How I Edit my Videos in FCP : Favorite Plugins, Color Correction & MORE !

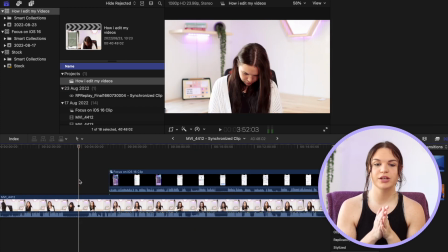[4:05]
So once I've animated that to come in, what I then do, we're still working in our synchronized clip, by the way.
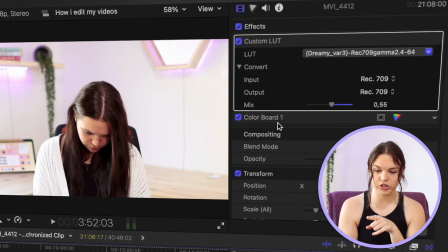[4:11]
So what I then do is I just quickly do the color correction here. So here you can see all that I do for color correction. I don't do too much. I have a LUT pack that I use for my videos.
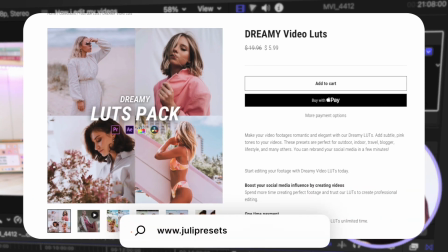[4:22]
I got this from Julipresets. It's her DREAMY pack, I believe. So the one I use is variation 3.
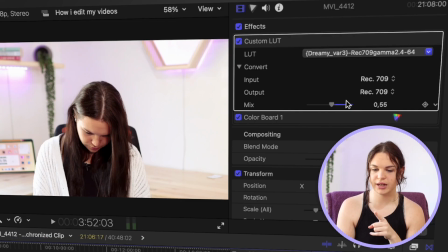[4:29]
So I use that on all my videos. I just set it to the mix to like about halfway through. It depends on the video. So I add Luts to my videos just because I feel like they have a cool look to them and it's very easy,
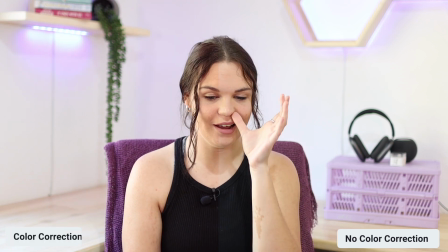[4:42]
way easier than going in and color correcting it and finding out how to do this myself.
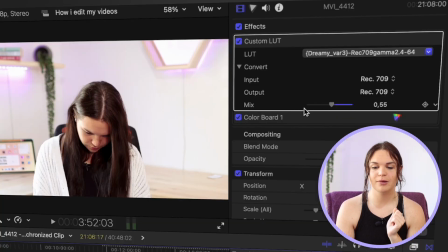[4:46]
So yeah, I do use LUT packs, again in the description box below, everything. And then what I also usually do for just additional color correction is
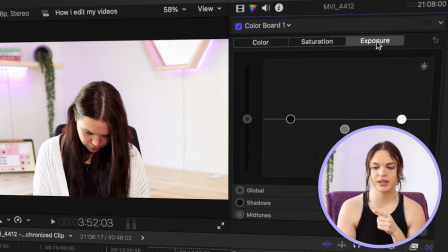[4:55]
I go to the color board here and I set the exposure's midtones a bit lower. So as you can see, it just adds more of a contrast.
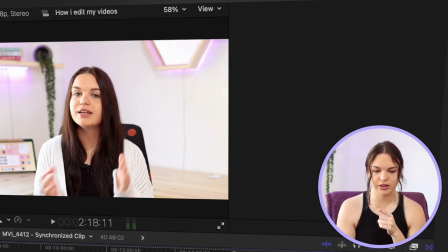[5:03]
I just feel like it just makes it look a bit better when I do that, because this looks too bright. Just to add a bit of contrast to it, I just lower the midtones exposure.
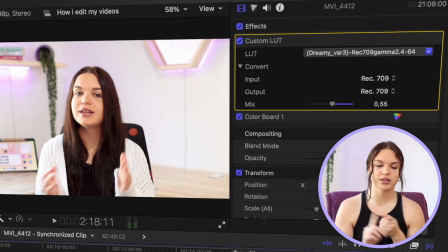[5:14]
So that is all I do for color corrections, LUT, and then the exposure midtones.
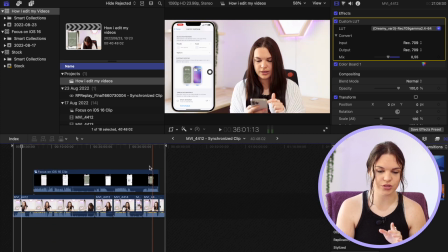[5:19]
And then once I'm happy with that, so as you can see, I have the screen recording synced, I have color correction applied to myself.
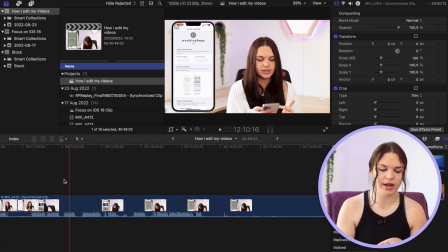[5:26]
Then I go out of my synchronized clip. So now it looks like this. It's just all in one clip.
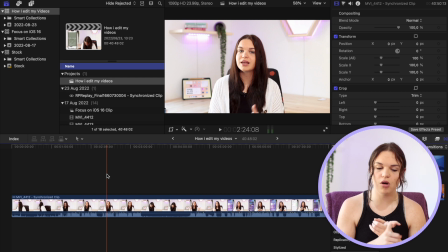[5:32]
Then I go ahead and do my rough cut. So that means cutting out any pauses, cutting out, yeah, everything that I don't want in the video. So that's what I do next. So this usually takes quite a while, but yeah, so that is the next step that I usually do with my videos.
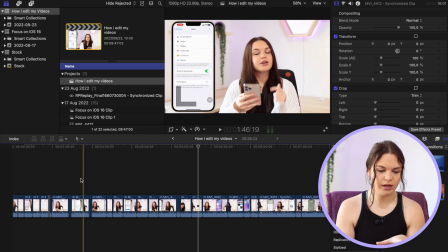[5:49]
Once I'm done with the rough cut, it will look something like this. As you can see, I just have all my clips here. Everything is cut up, so no awkward pauses or anything like that.
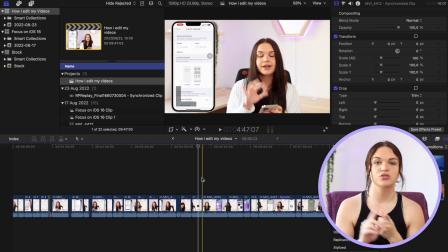[5:58]
Then what I do is I go through and I add in transitions, I add in B-roll, all that kind of stuff.
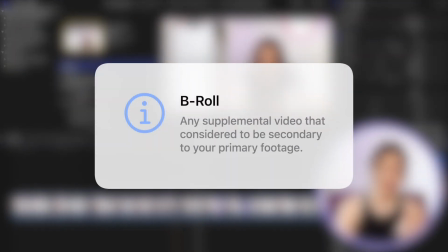[6:04]
So I'm going to start with B-roll. I'm going to go to the other edit for reference, because I'm not going to add in all the B-roll.
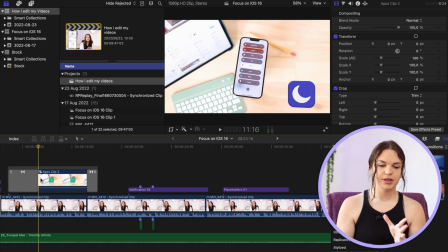[6:11]
So for example, for B-roll, I will usually put in something like this that has something to do with my video, just to add something else so that it isn't just me they're looking at.
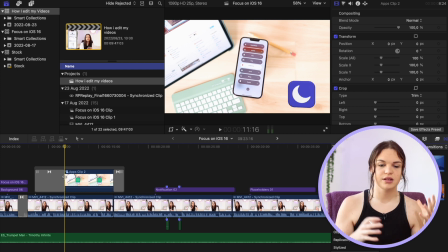[6:23]
Sometimes something else comes in, some other shot of your phone or something like that. I just feel like it adds a lot more to your videos when you're not just showing a screen recording, but you're actually showing something with the phone in hand.
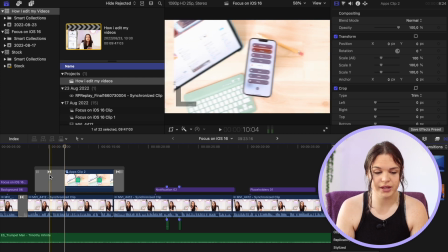[6:37]
I just feel like it adds a bit. So this is a clip that I did in a previous older video, but I just used it in this video again.
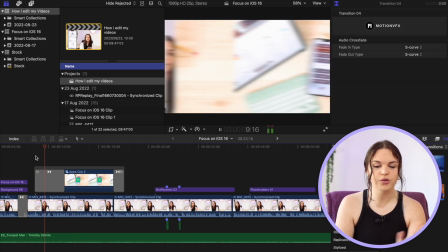[6:45]
So what I usually do for this, as you can see, I have a transition go, which I'm going to get to in a bit. Then I have the B-roll playing.
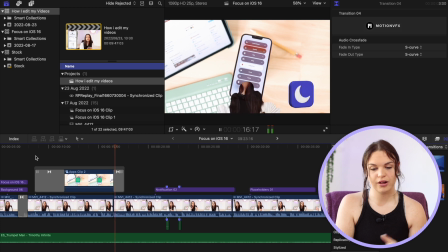[6:53]
So this is what the B-roll looks like, and then I have an out transition. So that's what I do throughout the entire video.
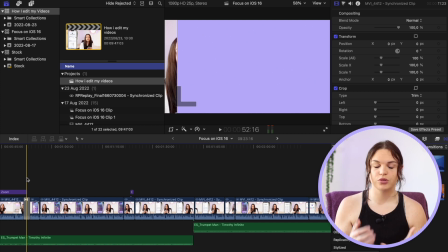[7:00]
I go through, usually I'll have an idea of where the B-roll should go based on my planning that I did before filming.
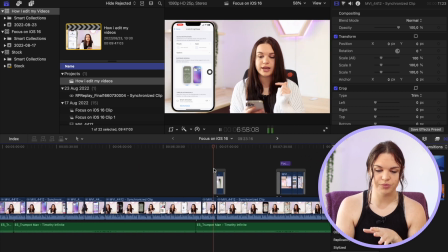[7:07]
So here again is an example of B-roll that I added in, again a transition,
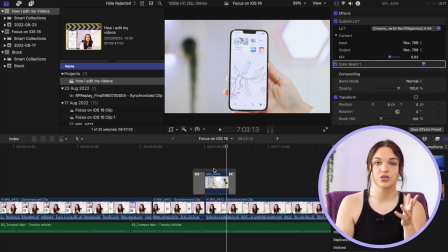[7:12]
and then just something that I'm talking about in the video that's not just shown in the screen recording, but also shown as there in my hand.
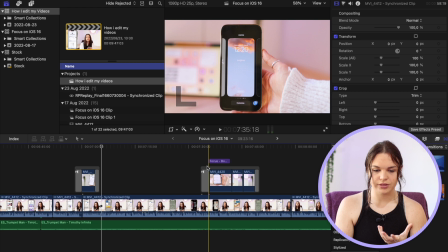[7:20]
It just feels more authentic, I feel. So here's another example.
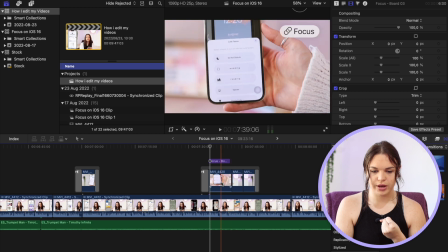[7:25]
So I do a transition, show whatever it is I want to show, add some text as well, and then an out transition.
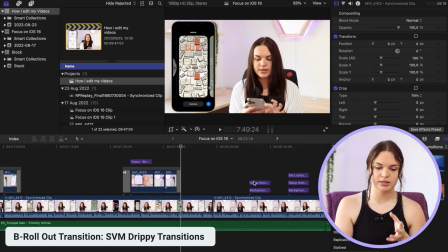[7:32]
Usually the out transitions I use the same transition for.
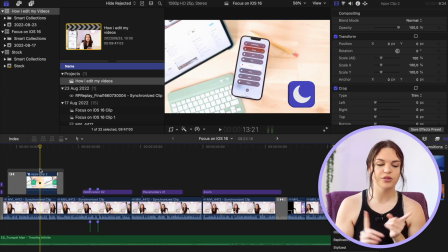[7:37]
So then I'll go in and add all of those. Then once the rough cut is done and the B-roll is in, I know everything is kind of set in place. Nothing's gonna move around too much. Then I wanna add in my titles and all my transitions.
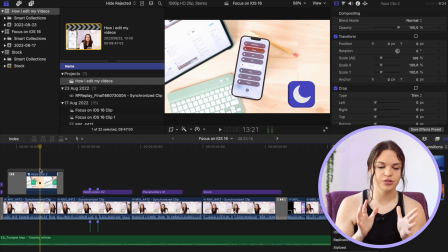[7:51]
So also sound effects is also part of that. But yeah, so then I do all of that just because then I know, like I said, everything's kind of set in place. I just need to add the additional tweaks and bits and bobs here and there.
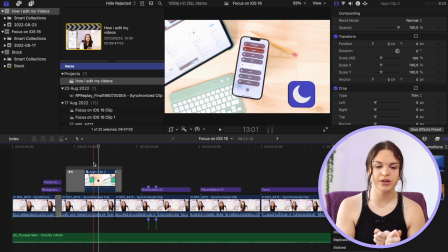[8:04]
So I'm going to go through and show you guys all the title packs that I use in my videos, and also some of the transition packs that I also use. The ones that I use the most I'm going to be sharing with you guys.